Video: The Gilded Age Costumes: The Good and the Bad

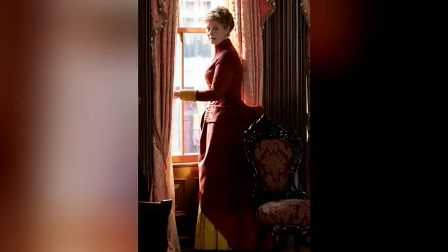8:16 I will overlook the fact that Agnes isn't wearing a corset cover during one dressing scene. The fabrics and constructions of the gowns are beautiful and show their wealth and stature while still not being too ostentatious.
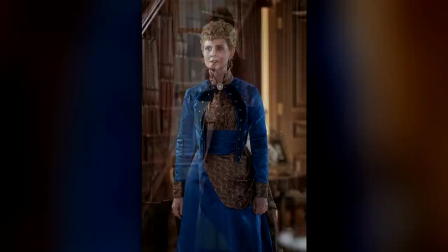8:30 They are not showy in the least. That would be tacky.
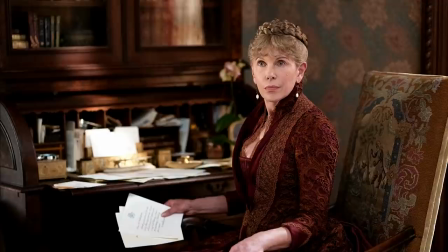8:34 Agnes's jewel-toned gowns are created from sumptuous silk brocades and taffetas trimmed with exquisite lace trims,
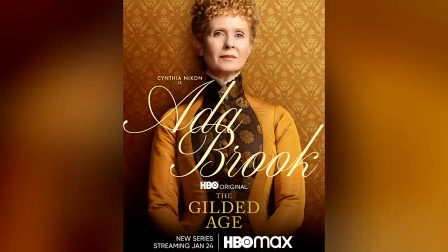8:42 jet-bead fringe, and beaded appliques.
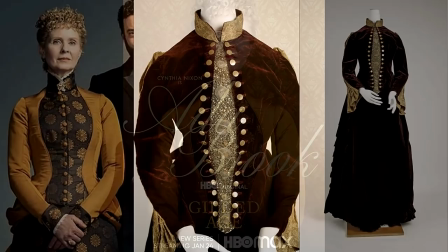8:46 Kautia stated that most fabrics were sourced from Rome, Paris, or London, or created in the show's costume house.
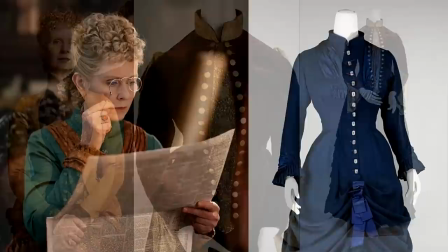8:53 You can see the influences from many of the historical 1880s dresses of
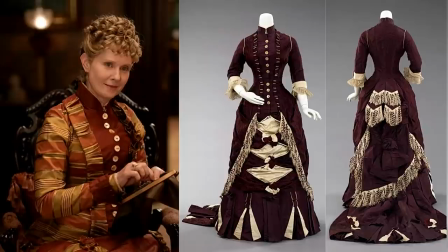8:58 the period from the McCord Museum and the Metropolitan Museum of Art in New York. While we do see a repeat or two with Bertha, the sisters will wear an outfit more than once.
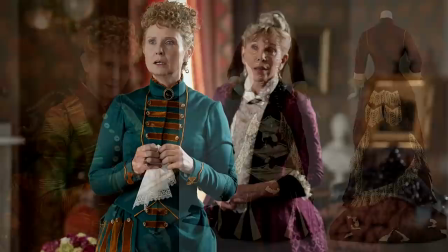9:10 They are all good pieces and a huge investment, so it only makes sense that these quality garments would be seen on more than one occasion.
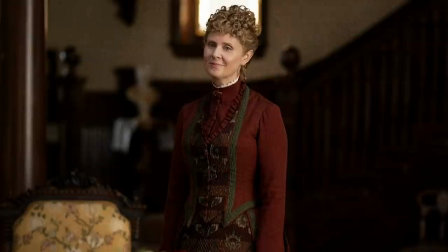9:19 Kasha said, we knew that Ada would have the oranges,
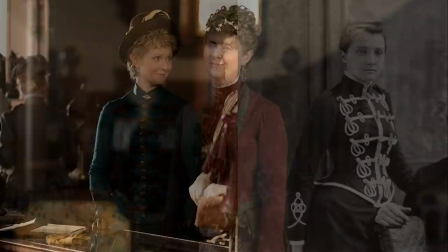9:22 browns, and greens as somebody who's like a librarian and missionary on a journey to discover charities and be part of the society.
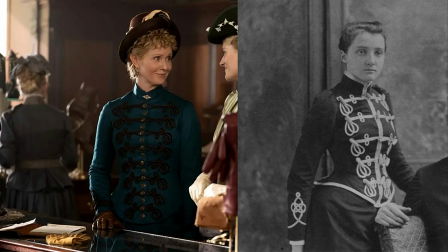9:31 I like how Ada has these masculine elements,
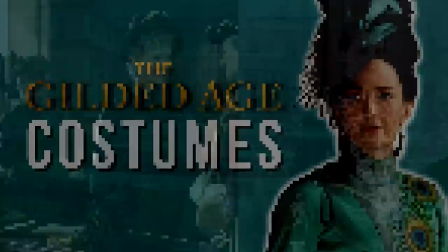9:34 a style borrowed from men's military jackets at the time because Ada is much stronger than her sister gives her credit for.
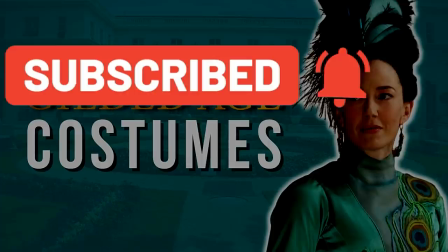9:42 I just want to take a moment to say that if you're enjoying this content, please consider subscribing.
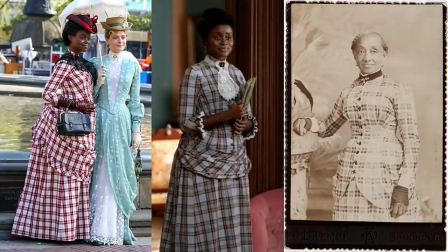9:48 For Peggy Scott's plaid dresses, Kasia told Fashionista that she took plaids from a lot of research. For example, this circa 1893 quarter length portrait of an elderly lady in plaid dress by photographer C.L.
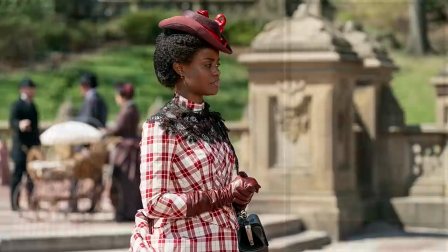10:03 Kemp from Brooklyn, New York. She said, we use the plaids more in the home environments. Then we tried to stay away from the plaids because that was just the beginning of her character arc.
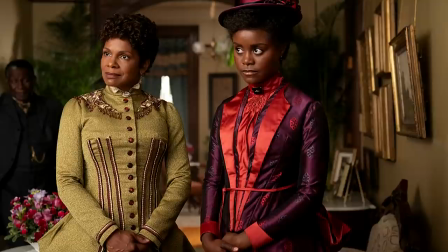10:13 We moved to things that were a little bit more professional, like the stripes and browns.
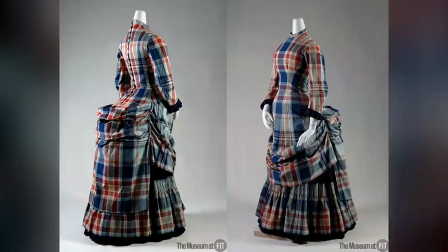10:18 There are a lot of existing plaid gowns from the era, like these two dresses,
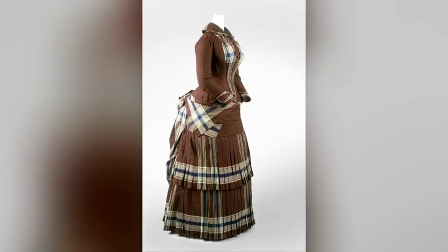10:22 one from the Museum at Fitt and this 1882 French dress from the Met.
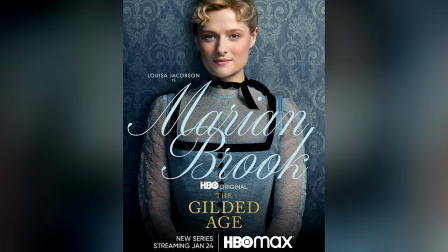10:28 I liked many of Marion Brooks' costumes, like some of her afternoon and evening gowns.
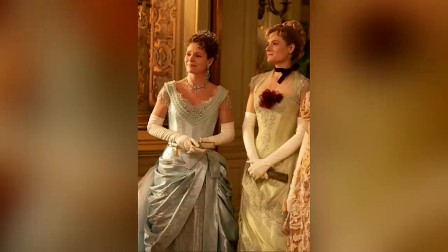10:34 The costume designer described the character's style as a mix of old money and new money,
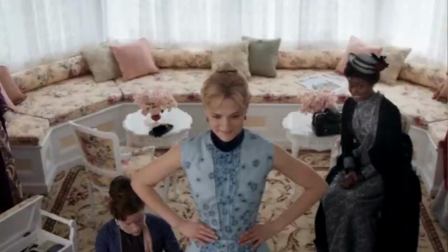10:39 with Marion favoring pastel yellows and blues, lighter fabrics, lace and floral prints.
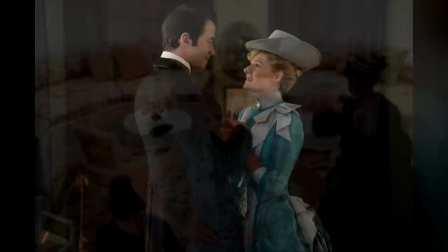10:45 Some of her sunny yellow dresses were my favorite, the one she wears when she's meeting breaks looks like something out of a musical.
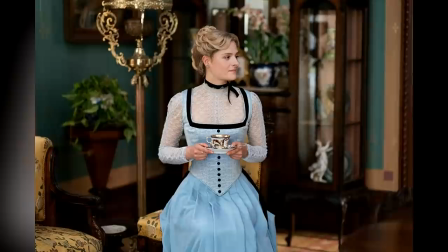10:52 Maybe that's an homage to the fact that there are so many in the cast that hail from Broadway. Again, to sew paints women in these softer shades of yellows, blues, and pinks.
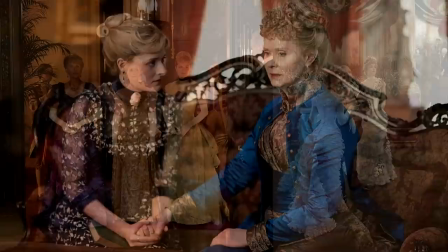11:04 Marion's ball gown in the season finale was stunning and reminded me of a particular French Impressionist painting that I can't find,
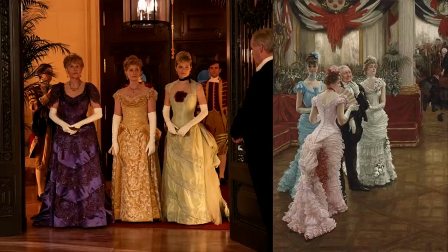11:11 so if you know, please let me know in the comments. This is likely a minor grievance, but Aunt Agnes bought her a lot of clothes, which seems at odds to me when her aunt took her in because she was nearly penniless.
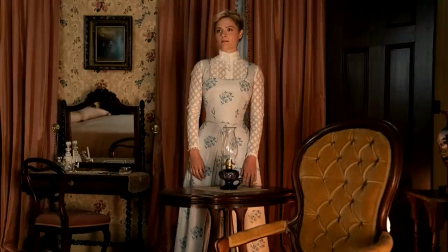11:24 But more importantly, the silhouette on some of Marion's looks felt way too contemporary for my liking, like 20 years in the future.
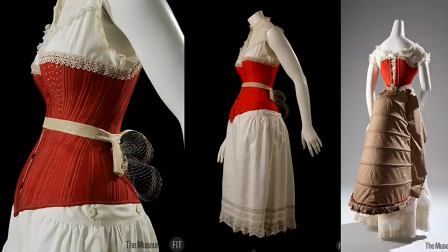11:33 In the beginning, they forewent the bum roll and bustle altogether, and at times she had this ridge just below her bust that was like driving me to distraction, like there was a dent in her corset or something.
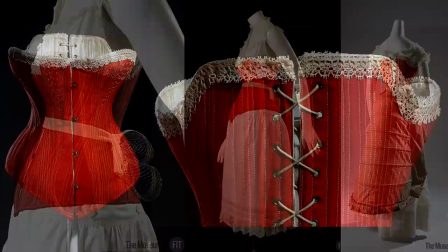11:45 I should mention at this point that the busk was worn at the front of the corset to provide the stiffness at the center front of the corset.
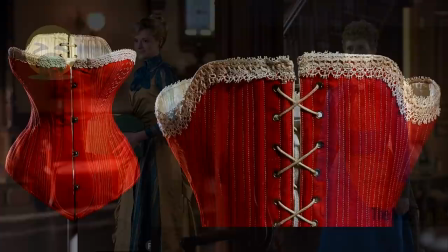11:53 Here's where I take a darker turn in this video. Sorry, but it can't be helped. There was this one look that was so awful.
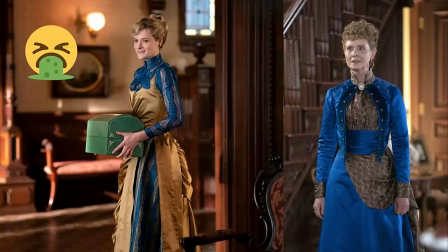12:00 The blue lace collar and gold satin number. There was even a scene where she was with Aunt Ada dressed in a bright royal blue where they clashed.
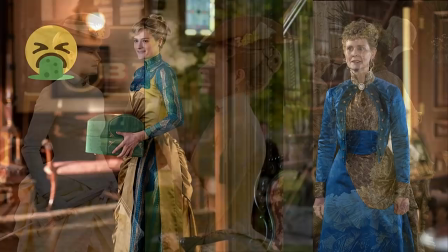12:10 The designer admits, I might have pushed it too far here and there, but I also think that what happens when young people are trying to define their style.
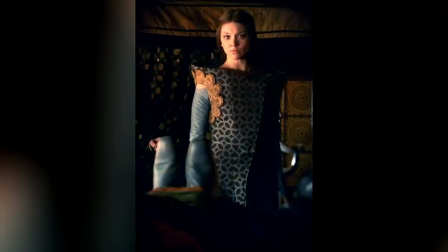12:19 Now, I'm going to mention I do like it when designers are going for it, but this for me was just too much.
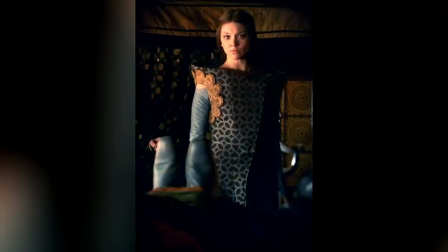12:24 Marion is a veritable Marjorie Tyrell of New York.
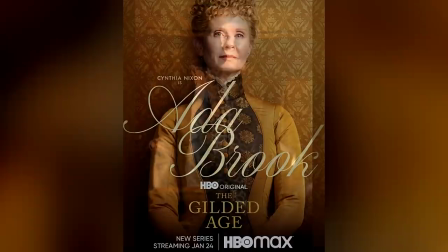12:28 The use of gold, bronze, yellow silk satin kept popping up in so many costumes that I started to get a migraine.
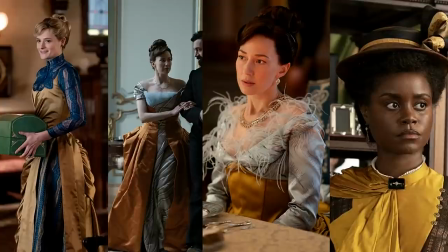12:35 Yellow ochre worked great on Ada because it was in her color palette,
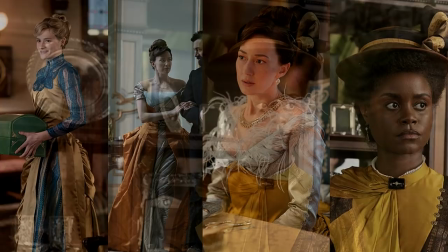12:38 and it would be one thing if he kept it to one character but it would pop up on Bertha and then Peggy Scott as well.
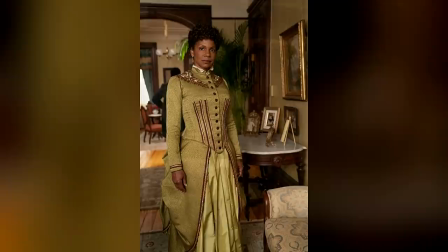12:46 Dorothy Scott's costumes especially that yellow two-piece day suit was so bad with that trim on the front of her bodice.
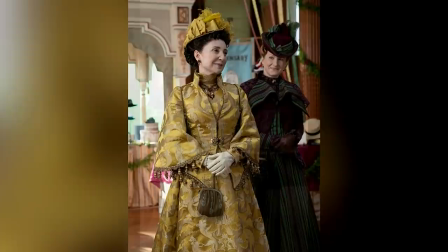12:54 It was really unflattering on Audra McDonald. I also didn't like many of Caroline Astor's costumes.
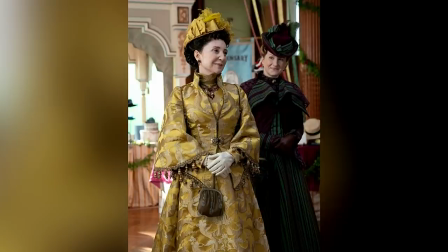13:01 The brocade fabrics had this weightiness to them, akin to upholstery fabrics.
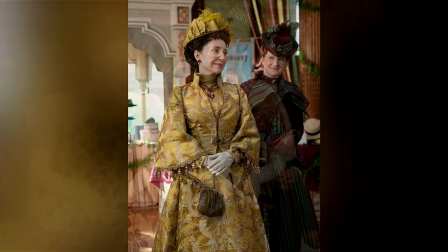13:06 For the ball, her gown with the broad lace trim looked hastily put together like her character had to pull out all the stops to make an appearance.
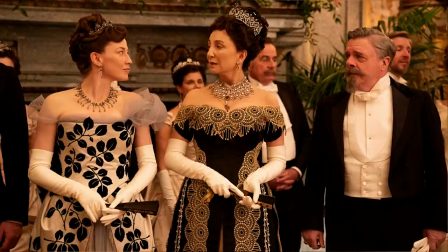13:15 Maybe that's what they were going for. Okay, let's get to Bertha Russell.
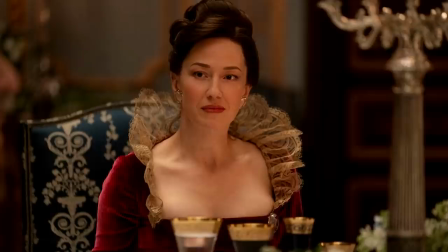13:19 Something that I learned after I finished watching the show is that Carrie Coon was a late replacement for Amanda Peet, who had to leave the show due to a scheduling conflict.
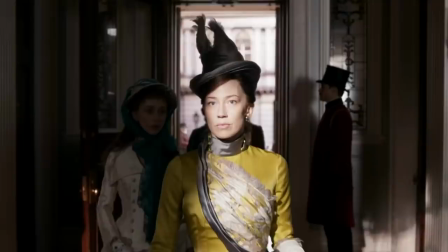13:28 The design team switched directions when they met Coon, and their design was informed by the way she walked and sashayed around the room.
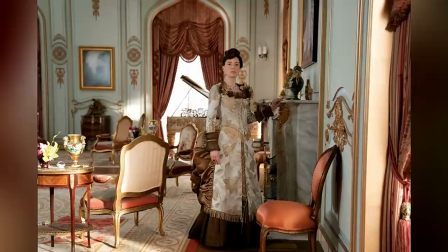13:35 According to Insider, Bertha's gowns took on more metallic hues that Kuhn said were a nod to America's industrialization and the Russell's monopolistic fortune built from railroads.
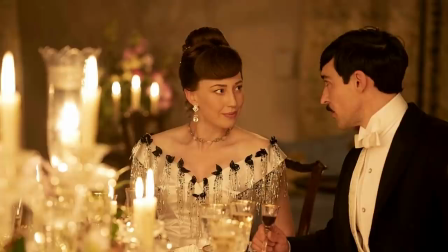13:47 Her design was the most ambitious and created to make a statement.
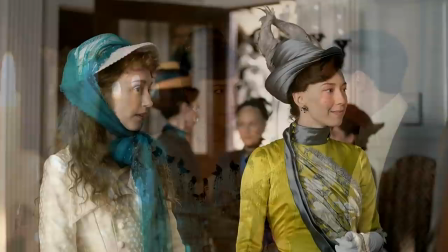13:51 So I have mixed feelings about her costumes because some of them I genuinely like, but others I hated.
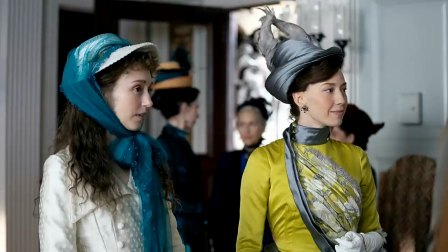13:58 On some of them, the draping was way over the top and the combination of colors and fabrics clashed.
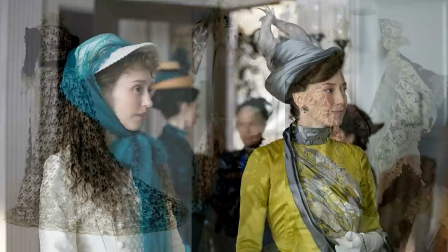14:04 Yes, my opinion is very subjective and you can choose to disagree with me on this, but if you look at some of the great French design houses of all time, like the House of Worth,
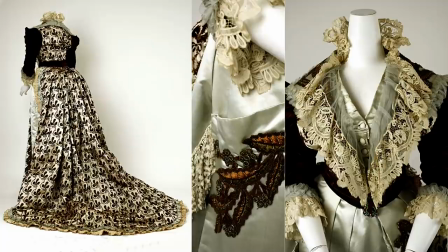14:15 they had years of training in their craft working with a variety of fabric manipulations and techniques.
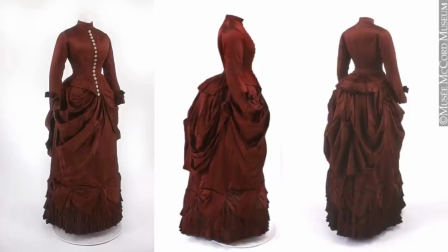14:21 All you have to do is look at any historical gown from the 1880s and you'll see what I mean.
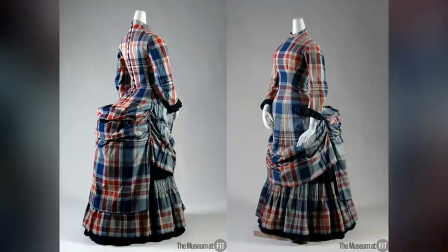14:26 There is balance, there is symmetry. In this case, the design team are attempting to recreate their own versions of these costumes,
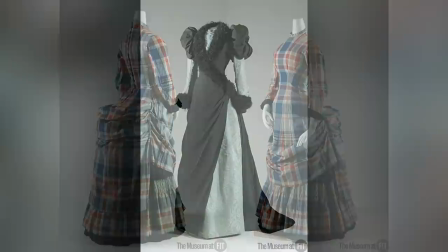14:35 but with much tighter deadlines and obviously with like a smaller budget.
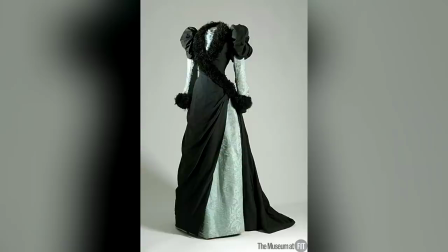14:39 It's the same way that a master chef with a recipe will create a dish that is unrivaled,
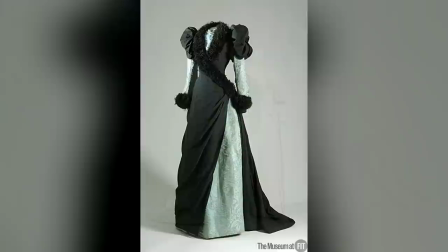14:45 but if a home cook attempted the same recipe, it might not work out.
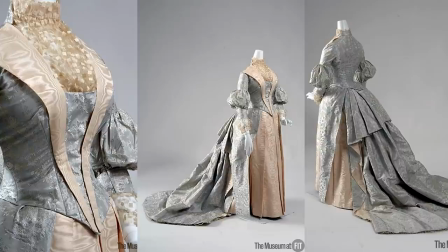14:50 And finally, I have just one more character to poo-poo, and that's poor Gladys Russell.
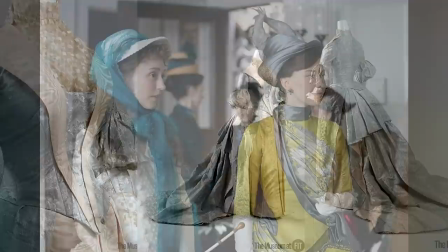14:56 I understand where they were going with this, like the Doll's Tea Party, which was hilarious, says it all.
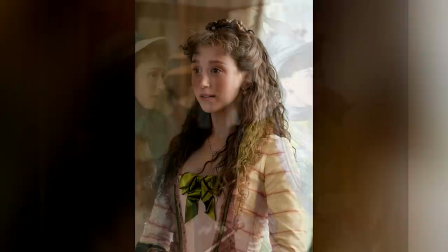15:02 Gladys's mother won't allow Gladys to come out into society, so she dresses her like a child.
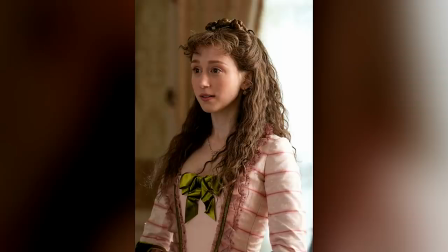15:07 Many of her outfits have an 18th century silhouette, which actually isn't inaccurate, because this period did take influence from that period.
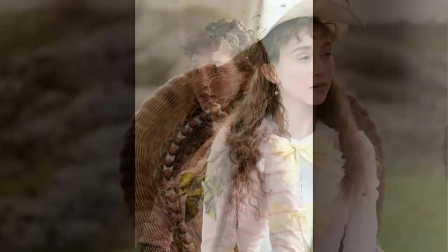15:15 It's not that, it's just that many of them look so bad on the actor.
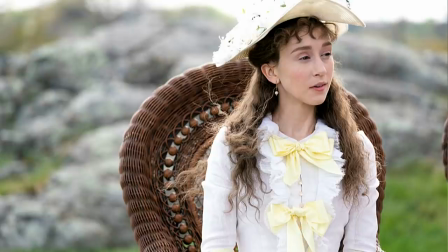15:20 So at first I thought she was meant to be a sickly character because the pale costumes drained all of the color from her.
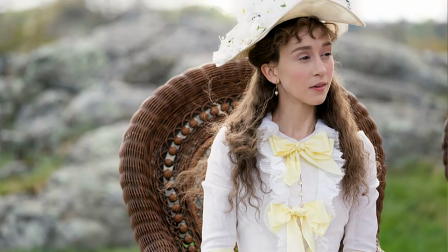15:27 I'll make an exception though with this white and yellow number it was really pretty and her
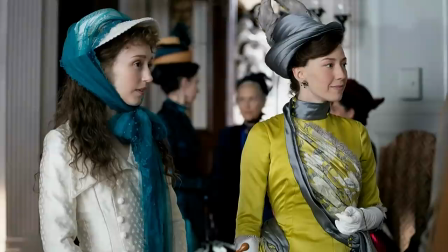15:32 hair while historically accurate was so mousy perhaps they are going
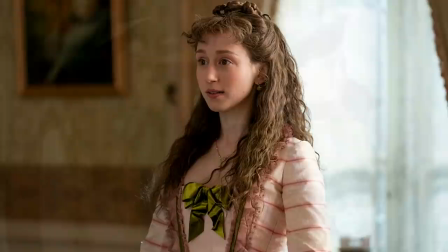15:37 with this ugly duckling to a swan trope and in season two we will see
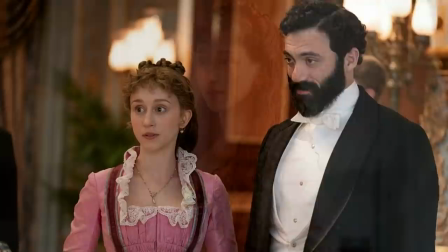15:42 a great transformation let me know what you thought of the costumes
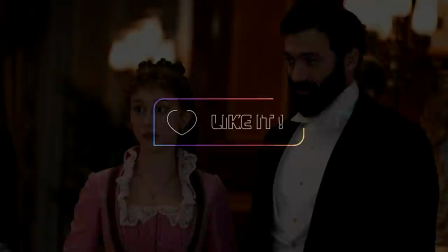15:47 in the comments did you love them did you hate them i have a live stream coming up on thursday at 8 p.m eastern with tony Teflon, we'll be doing a deep dive into the Gilded Age. So I'll leave a link for that in the description below.
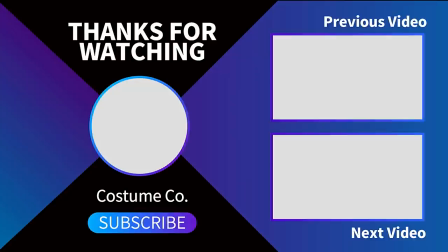16:01 I hope you can join us then.